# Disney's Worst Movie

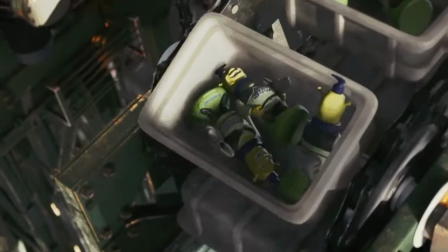i'm all for it for using this as a vessel to commentate on those things the recent surge of reboots and remakes that is still going to this day but
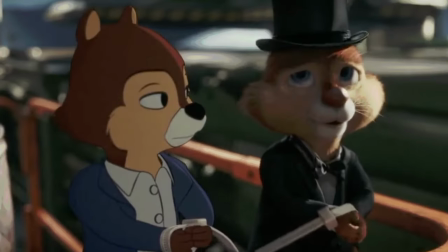overall the first impression they're giving of this movie is we are remaking chip and dale for people who already watched chip and dale they're using characters that like 30 year olds identify with the marketing is kind of targeted towards like these 30 to 35 year olds who recognize these characters but at the same time they want to be a kids movie maybe a kid sees a character they see my little pony in the trailer and they go oh we gotta watch that we gotta watch that because I was kind of the same way when Wreck-It Ralph came out.
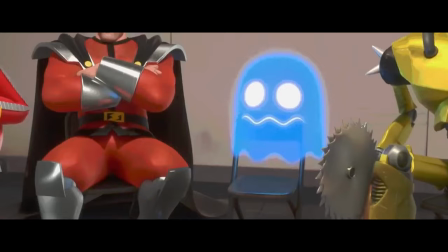I saw Bowser coughing up fireballs in the Wreck-It Ralph trailer and I was like, we gotta watch it.
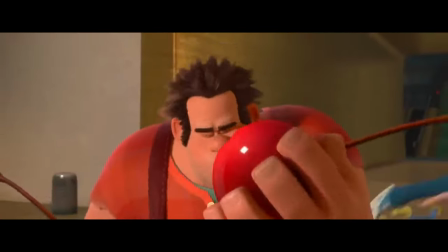We gotta watch it. Bowser was coughing fireballs. That's Bowser. We gotta watch it. There's Bowser in this movie. We gotta watch Wreck-It Ralph.
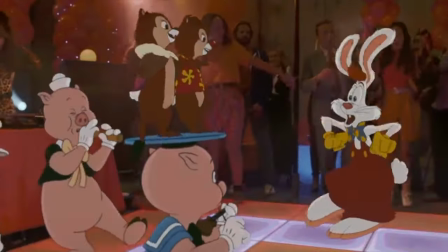This movie is a Wreck-It Ralph. And in this live-action hybrid movie following the iconic pair Chip and Dale,
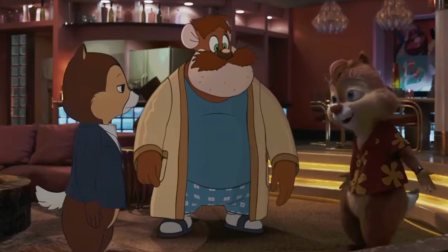they discover that an old co-star of theirs has gone missing and it's up to them to find him before something disastrous happens to him.
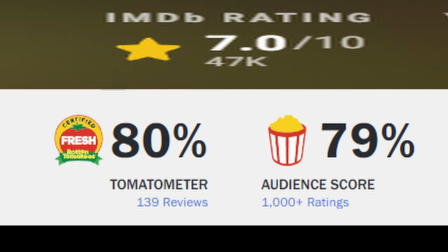I've also seen other reviews of this movie and when the reviews for this movie came out it was kind of divided the divide is a lot more obvious than you'd think here's some people who gave positive reviews of the movie uh anyone over 30 disney gave me the chance to watch chippendale rescue rangers early i'm not gonna beat around the bush you need to see this movie here's people who gave negative reviews anyone under the age of 30 it's
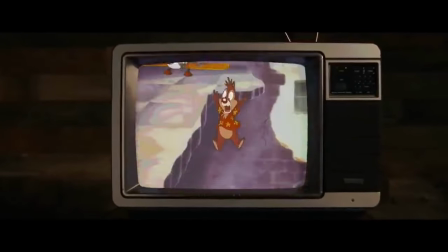honestly really confusing to me because this movie is just a bunch of references and nothing more and that's where this movie just really shines where it's
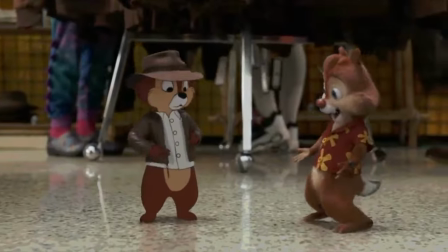making fun of other Hollywood movies because I'm telling you no property
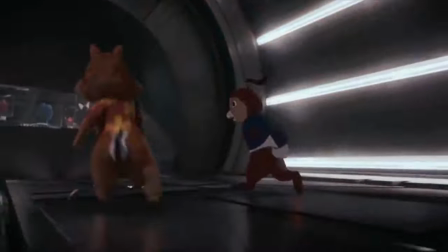studio or whatever is safe in this film do not give this movie credit where
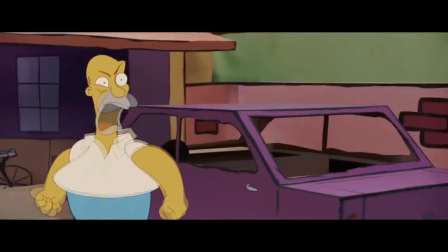it isn't due a movie isn't self-aware just because it insists it is a badge oh my god Chippendale Rescue Rangers is gonna be one of those underrated straight-to-streaming movies that everyone should be talking anyway yeah this movie was great.
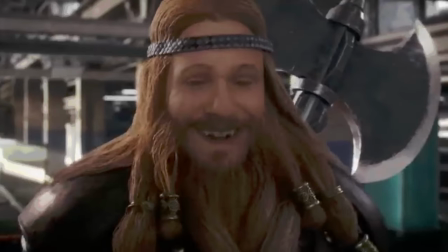3 out of 10. Like, when I was looking up reviews at the time for this movie, uh, yeah, like, people like Black Nerd and Doug Walker were saying, like, yeah, this was a pretty fun movie.
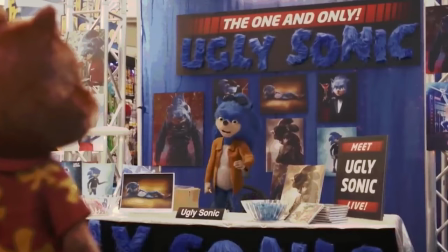They had references. Ugly Sonic is clearly the best part of the movie, and this is a good movie, but by God, this was genius. Okay, I'll go into that in a second. Time went on, and this movie has been forgotten by probably everyone by now, but I just can't get it out of my head.
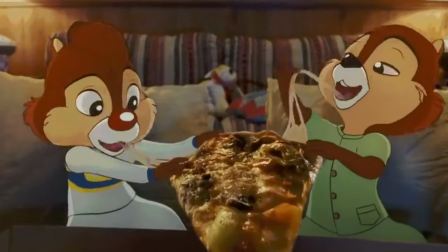I just can't stop thinking about it. I'm still gonna tell you, this is Disney's worst movie.
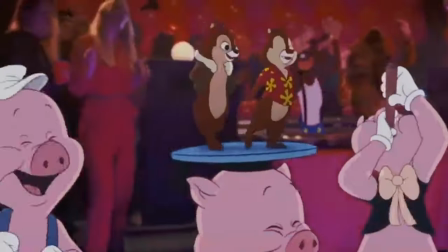My review is, this is disney's worst movie probably ever if it's not ever it's at least within the last five years the worst part is that it's not
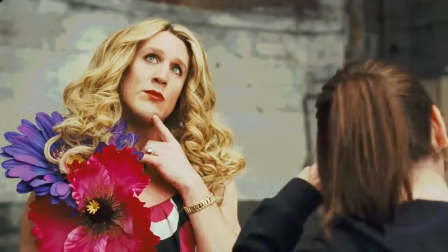100 bad like something like disaster movie is 100 bad and you can just look at it and see everything bad about it you can look at it and say everything is bad about this there's nothing good it's like 90 bad before i even get into chippendale as like characters
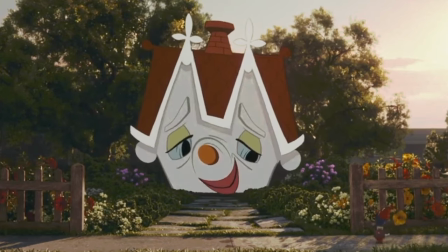and stuff like that i just want to talk about the animation the 2d stuff that's actually 2d in this movie because the whole idea is that one looks like
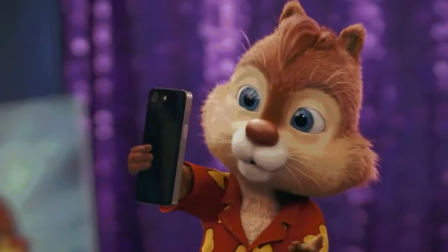the original cartoon and the other looks like a remake of modern reboots and it's a good visual cue to show which one's which
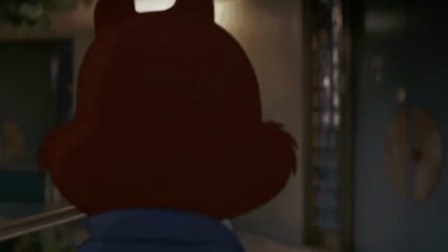like chip is more traditional he's moved on from the show where he's still the original design he hasn't done a 3d surgery like the remakes in this movie are referred
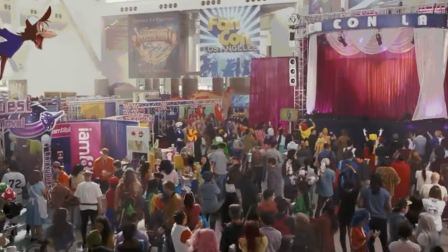to as 3d surgery and it's actually like a pretty good visual metaphor like which one has moved on from chip and dell and which one hasn't for your main characters pretty good visual
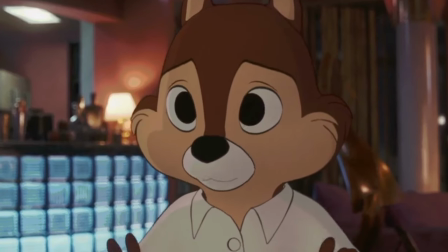storytelling but again chip is 3d he's animated in 3d and regardless of how well that's portrayed in the story that
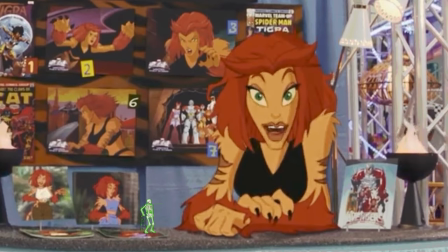chip is still 2d visually it's disillusioning and there's actual 2d animation in this movie it's not all models i was wondering who directed the animation in this movie and as far as i'm concerned on imdb there's two animation directors one for 3d one for 2d the guy who directed the 2d animation in this movie he worked on roger rabbit and he's actually worked on like other cartoon live action hybrids like space jam they actually did get a good name to do this sort of thing they got a they got a roger rabbit guy to do this thing and i don't know what parts he animated